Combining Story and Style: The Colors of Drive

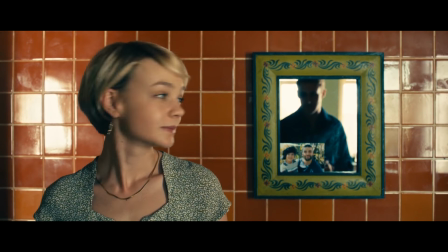Also note how the driver's blue shadow sits in the mirror overshadowing Irene's husband and son.
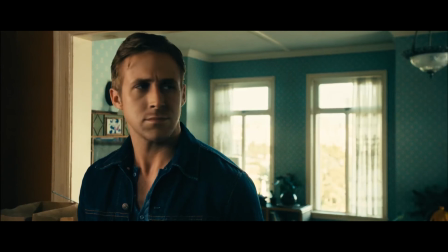When Irene asks the driver, she moves from her position. This question about his world briefly places her with him.
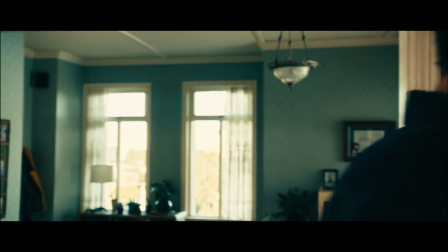This is shown by her temporarily moving into the blue room in the wide shot.
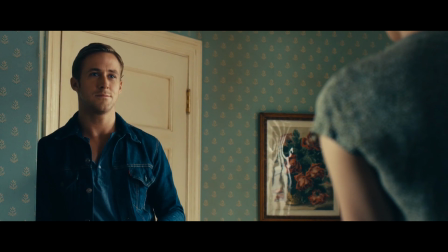But his answers to her questions keep his life hidden from her, and she is again framed in a dark orange background.
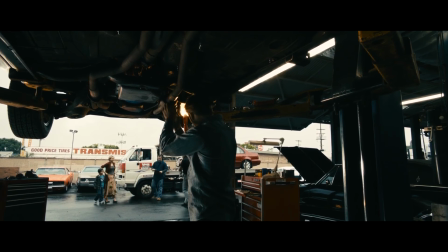When Irene comes and visits the garage, the driver wears blue and she wears a bright red sweater.
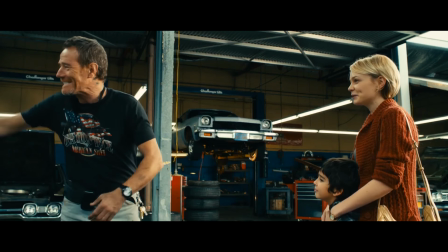First he was in her world, now she is in his. At least what she thinks is his world.
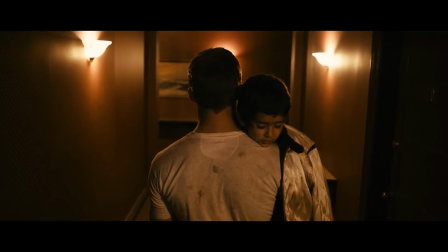After they spend the day together he has fully entered her life. The color represents this as he walks down the monochromatic dark orange hallway holding Benicio.
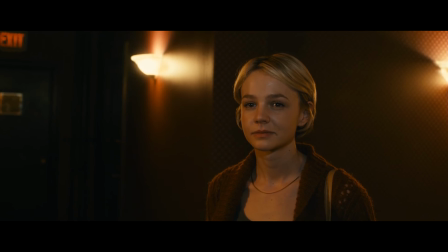Their relationship is growing but the driver is still keeping his real life from Irene. They sit in her apartment and talk while the frame is split by the walls and the colors.
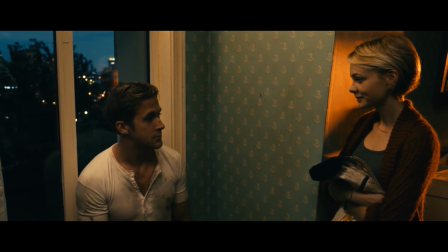They are growing closer but he isn't telling her the whole truth and she is still married to a man in prison.
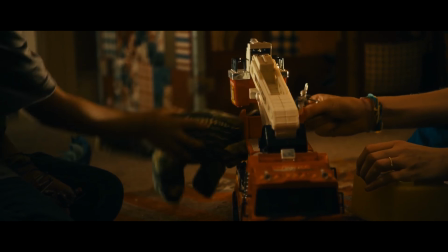From the outside looking in they look as though they have become a normal family.
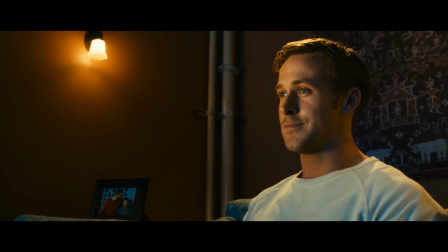But the picture of her husband sits in the background, the one thing that could shatter this counterfeit relationship.
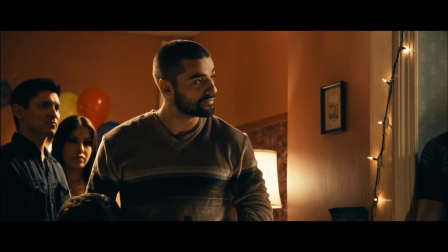And it happens. Her husband, Standard, comes back. Back into Irene's orange world.
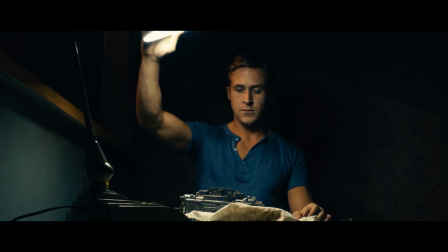At the same time of his return, the driver sits in his cold blue apartment, trying to distract himself.
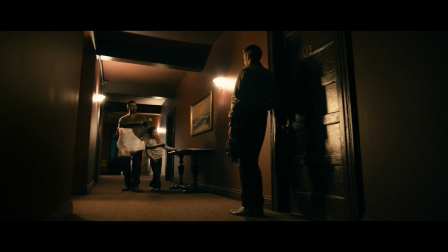The hallway is where all three characters are together for the first time. A seemingly neutral place where all the masks and lies stay secure.
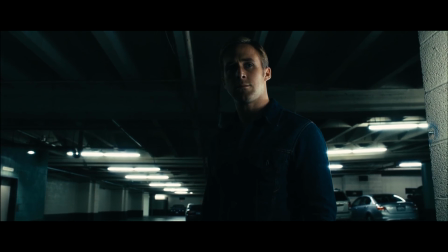But the dark worlds of the Driver and Standard collide. Both men are keeping things from Irene.
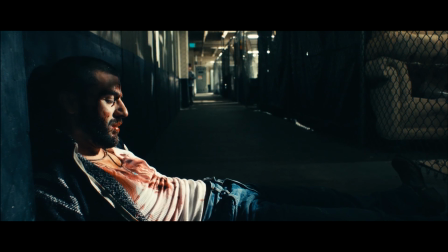When Standard gets into trouble, the Driver and Standard create an unexpected alliance. The apartment, now without Irene, is drab and dark.
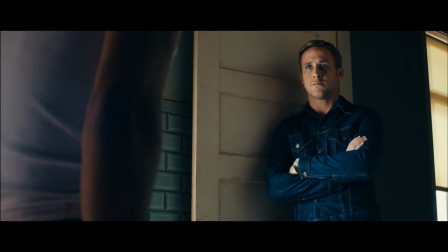She gave the warmth and light to it. Now the cold world is slowly getting in.
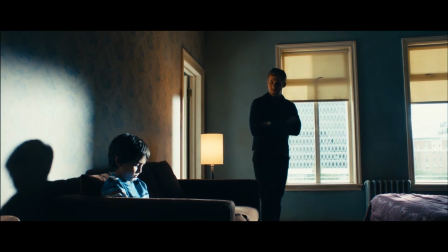Benicio is now a part of this cold world, dragged into it by the people around him.
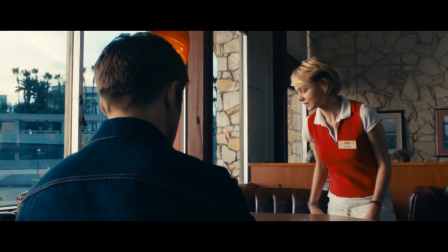After the Driver realizes that Standard is in trouble, he goes to talk to Irene. They are in a neutral place, but he wears blue and she wears red.
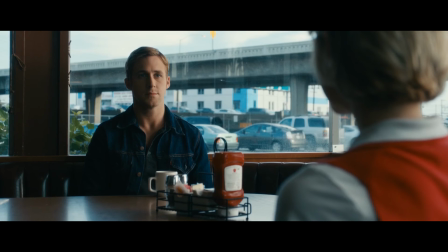He doesn't want to shatter what he has with her, but the cracks between the two worlds are beginning to show.
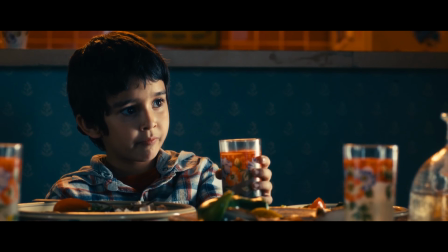One of the most interesting scenes in the film is when all four people eat dinner together.
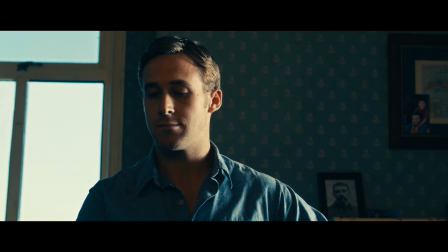Everyone is wearing blue, in a blue room, yet Irene still sits in an orange background.
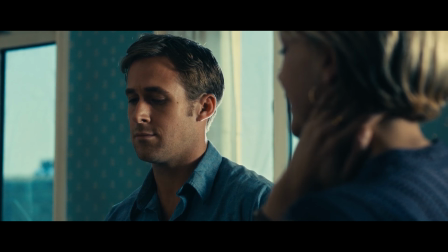The lives of the driver and Standard are infecting Irene and Benicio, but Irene is still unaware. Despite the driver's best efforts, the worlds collide. Irene watches the newscast of Standard dying.
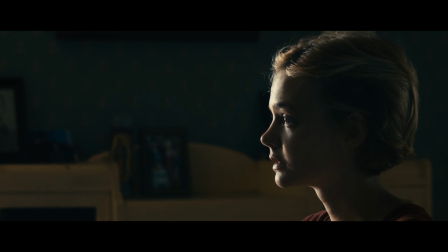Her world is crumbling and she is beginning to see what is actually around her. When the driver comes back for Irene, she is the only thing in the scene that is blue.
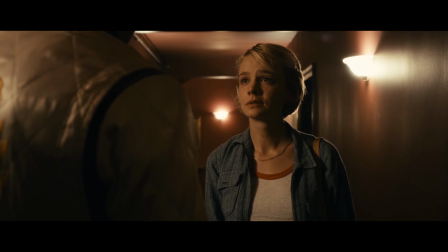He's trying to fix what he's done, but he can't. Then everything shatters in the elevator.
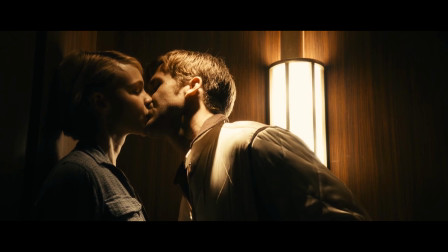The driver knows there will be a struggle. He kisses Irene, then enters his own world, killing the hitman.
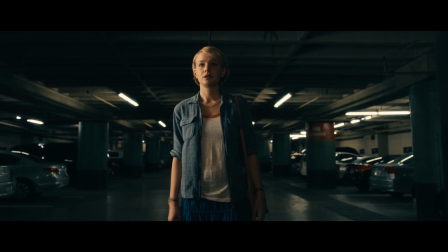This action destroys Irene's perception of him. Everything is blue. She has now seen firsthand the world that the driver and her husband inhabit.
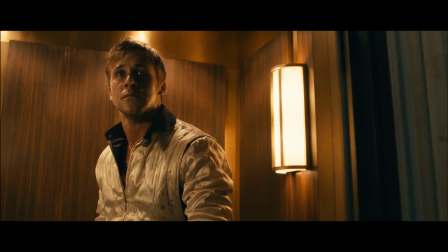She has watched brutality that she has never seen before. Now the driver is in full orange.
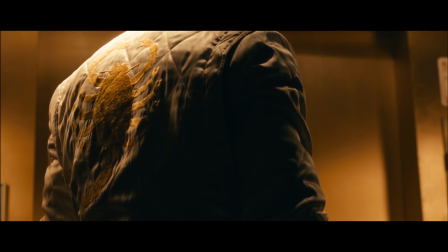He understands what he just allowed her to see. He has destroyed her innocence and her world.
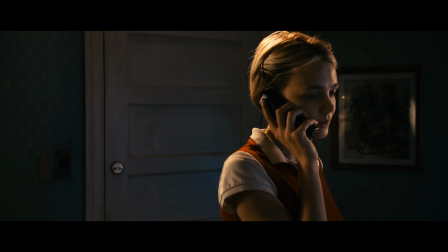When he explains to Irene that he's leaving, she is wearing red and haloed and orange light in a blue room.
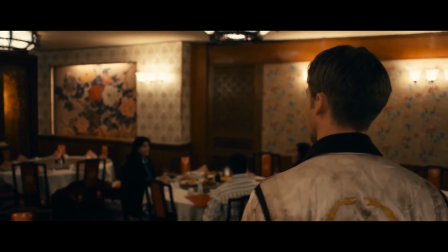The driver understands what he did to her and he is going to try to make it right. The last This time we see Irene, she is wearing red in the orange hallway.
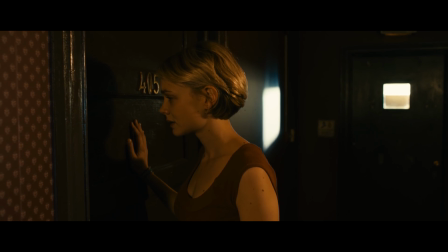The driver did it. He sacrificed his life, but he was able to keep her safe from his world.
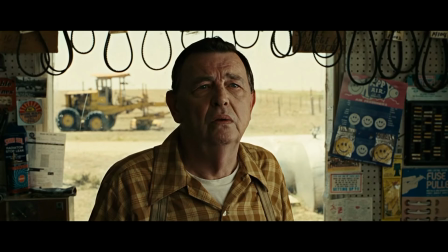A director can impact a film to the point where the story couldn't live outside of their particular style.
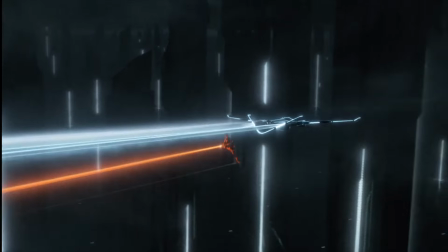There will always be a place for stunning visuals, but they must be paired with brilliant stories.
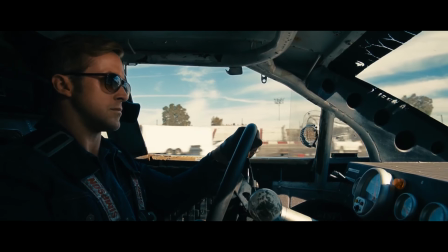This combination creates the peak of film. It creates an artistic product that gives a brilliant example for why we use film to tell stories in the first place.
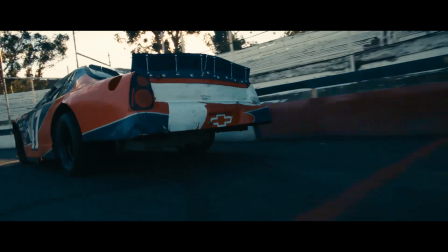Thanks for watching.